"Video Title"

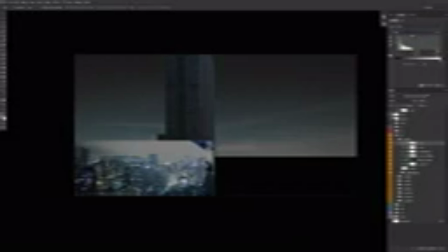And it's okay to leave a little bit of form because we don't want to flatten out all of our buildings. We just don't want it to be as harsh of a highlight.
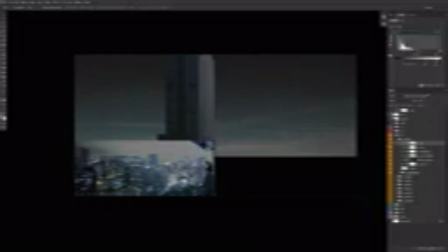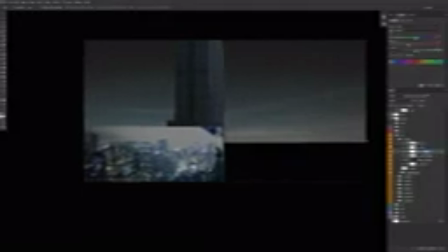So I'm going to name these layers night layers.
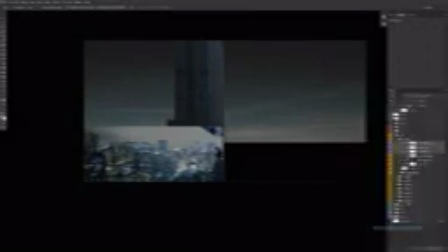And I'm going to color code these too, so that when I'm flipping through layers,
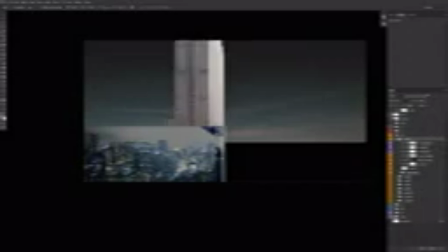I know that these are the three that are turning it into a nighttime building.
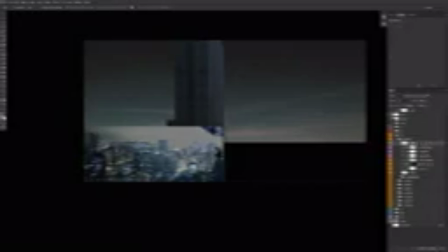Last thing I'm going to do is create a soft light layer on this highlight side, just because it's getting light as it gets lighter as it gets higher. This might actually be, yeah, no, we do need to adjust this.
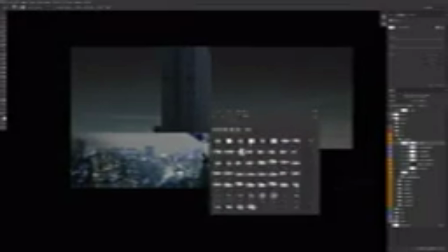So I'm just going to use soft light
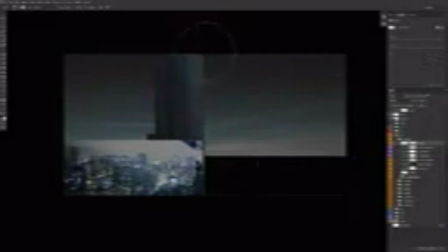and black and just tone that down. The way our city lighting is going to be, it should get lighter as we get lower in the building now.
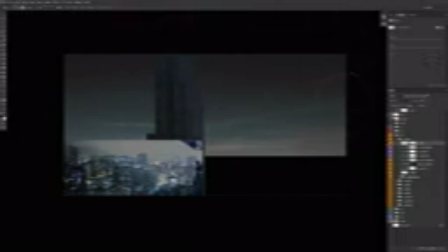So now that we have this, we've already gone when we were doing the daytime painting,
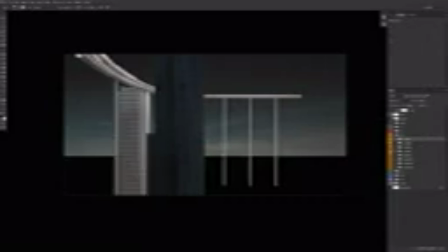We've already gone and color corrected all of our elements to be in the same range.
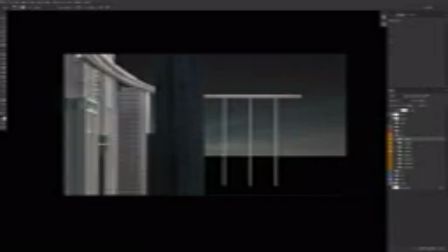So just a couple nighttime adjustments, we should be able to copy and paste those to our different layers and have it sit in where it's supposed to.
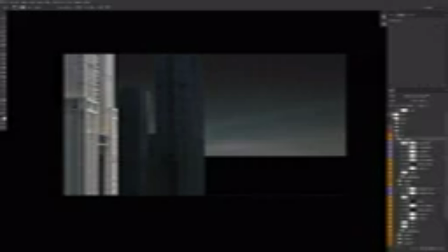And then we might have to go back in and make little adjustments here and there, but it'll give us a really good starting point across all of our layers.
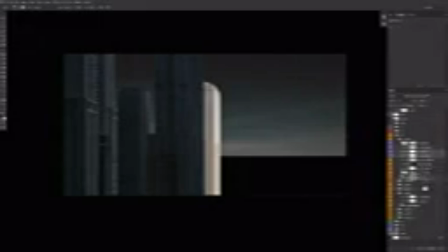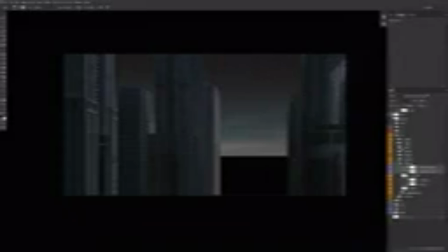So we have the start, but we do need to tone down our highlights and get rid of some atmosphere, little flares happening here.
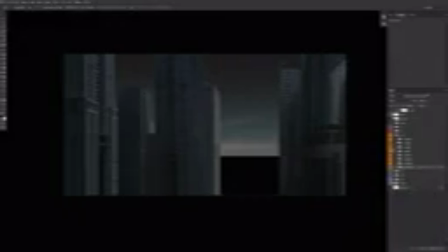So we can just go through these pretty quickly and see, if we were doing, if we were adding light somewhere,
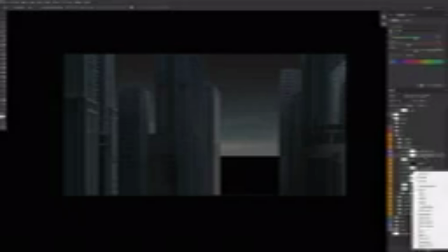and if not, we can use our old masks to tone down those sides.
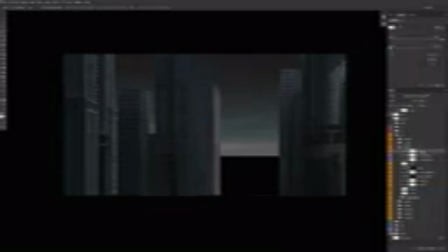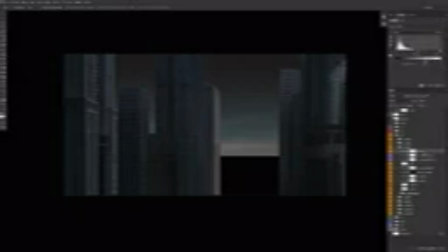A little too much red in these highlights, so I'm definitely going to have to go through and take the red out.